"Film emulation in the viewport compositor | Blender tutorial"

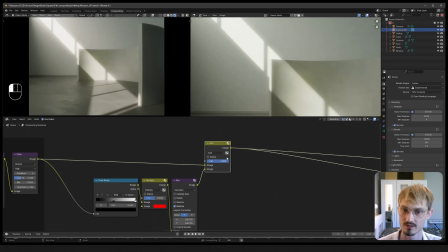744s
Let's view that and turn it down. Let's see, that's before and after, before and after. This is too big for me. I want it only on the highlights. Maybe I should set it to linear this time. No, because that does create that kind of harsh transition.
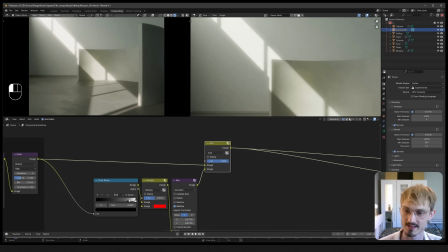765s
I want B-spline. I want to isolate just the very tips of the highlights.
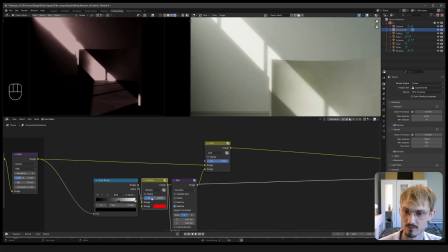776s
We can do that, multiply in a bunch of red,
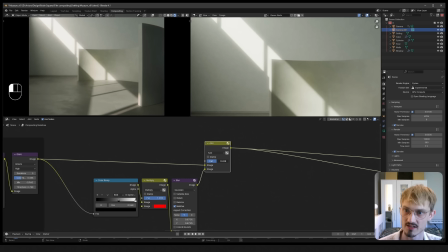780s
blur it, and then do this very subtly, just ever so slightly, a touch of it. That's off, on, off, on. Just add some redness to the highlights. Very slight, even slighter, 0.2. You shouldn't even be able to see it through YouTube.
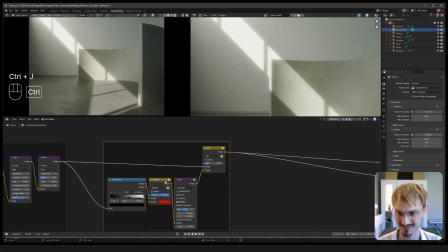799s
That's the test of whether I've restrained myself enough. Let's group this, call it halation. That's a tricky one. Shift right click to gather these into a reroute. The next step is a glare. And this one will be this will be bloom.
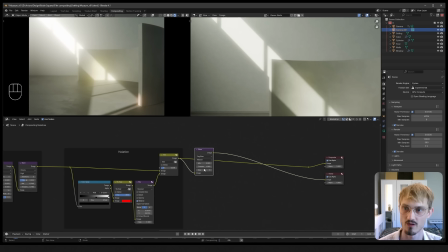818s
So this is, I'll set it to fog glow, film bloom. The way that strong parts bleed over into other parts of the film. Let's do a high quality, and I want a low threshold on this.
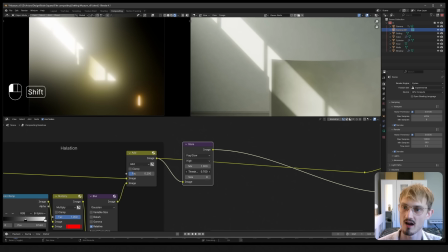834s
I want basically, I'll mix it so we see only that. I want most parts of the image to be glowing here. And that usually adds a bunch of weird coloring, which I really like. I like how it just picks up the color in the surfaces and just emphasizes it quite a lot.
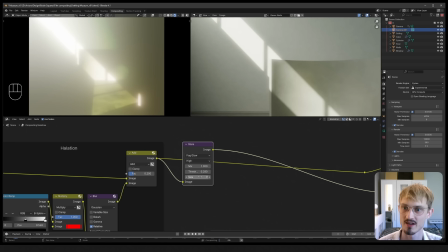851s
Let's turn up the size. We want to soften the whole image.
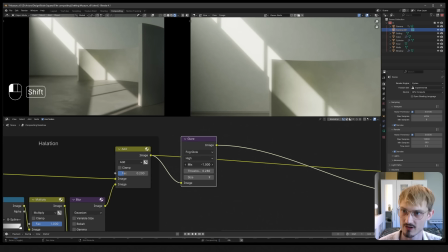856s
So now I can turn down the mix and just turn it up ever so slightly, just like that. So that's before and after. Before, after. It just adds an ambient haziness to the whole thing.
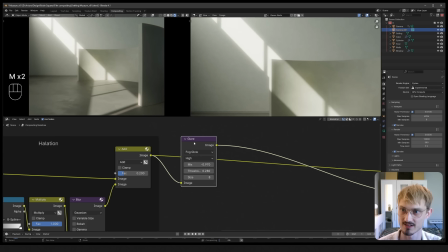870s
And you can turn down the size if you want not that much haziness. Just keep it local around the lights. And honestly, I think 8 does work for me here. In this exact case.
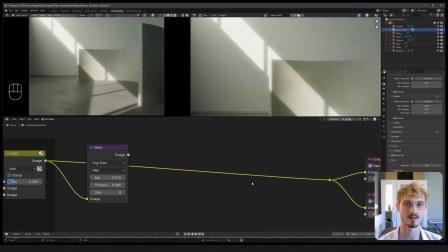883s
And there's a big mistake that a lot of 3D artists do,
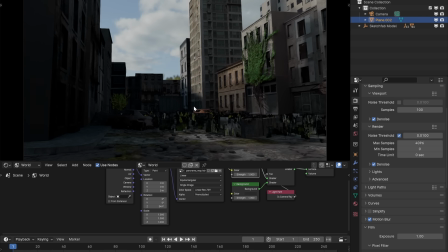885s
and that is to show details in both like the brightest sky as well as in the darkest like closet in the same image.
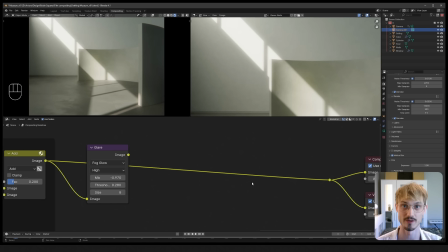893s
And no sensor could see both of those in exposure range at the same time. And no film could either. And the way to simulate that inside Blender, there are two good ways. At this point in the compositing chain, I would add a color balance node,
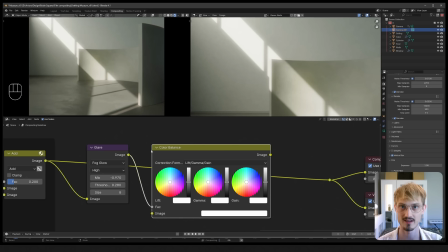909s
because to me this is the most filmic looking way to increase contrast.
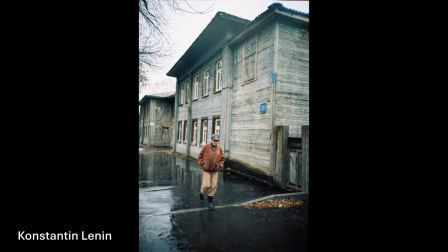914s
A photographer would have to choose, do I want a high key image or a low key image?
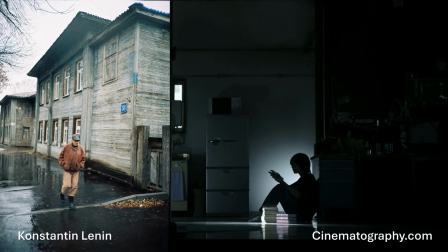919s
So the difference is, do I want to expose to see details in the highlighted areas, or do I want to expose to see the details in the shadows?
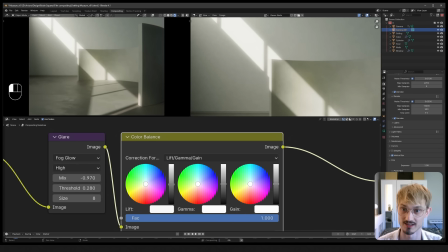926s
And you can do both here. And the way you would do it is to change the lift, which is the shadows, and you might turn those down to clip them into black.
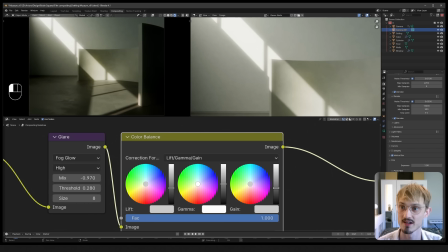935s
And then you can bring down the highlights, so you'll see more details there. And we can change the gain to just increase the midtones a bit. And we can increase the highlights a bit more, lower the shadows.
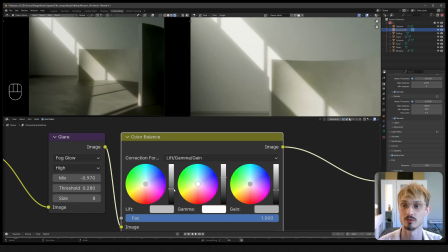950s
And this would be a low-key image. You would see details in the highlights. And you can do the opposite.
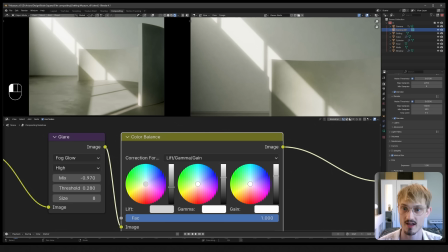957s
We can turn up the highlights until those are super blown out, and turn up the shadows until we see detail there, and just pull down the gamma. And this is more like the opposite.
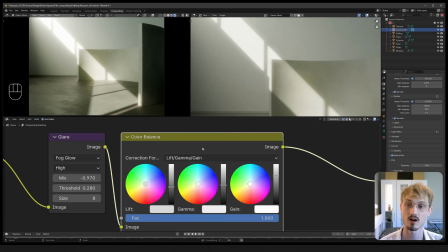972s
So the bright parts are super overexposed, and the dark parts are in range, so you can see the details there. Another way to do this is to follow the professionals.
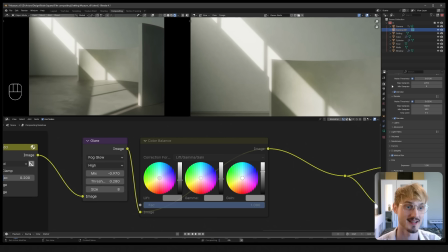984s
And Troy Sabotka, who made the AGX transform inside Blender, here we can go to the Render tab under Color Management.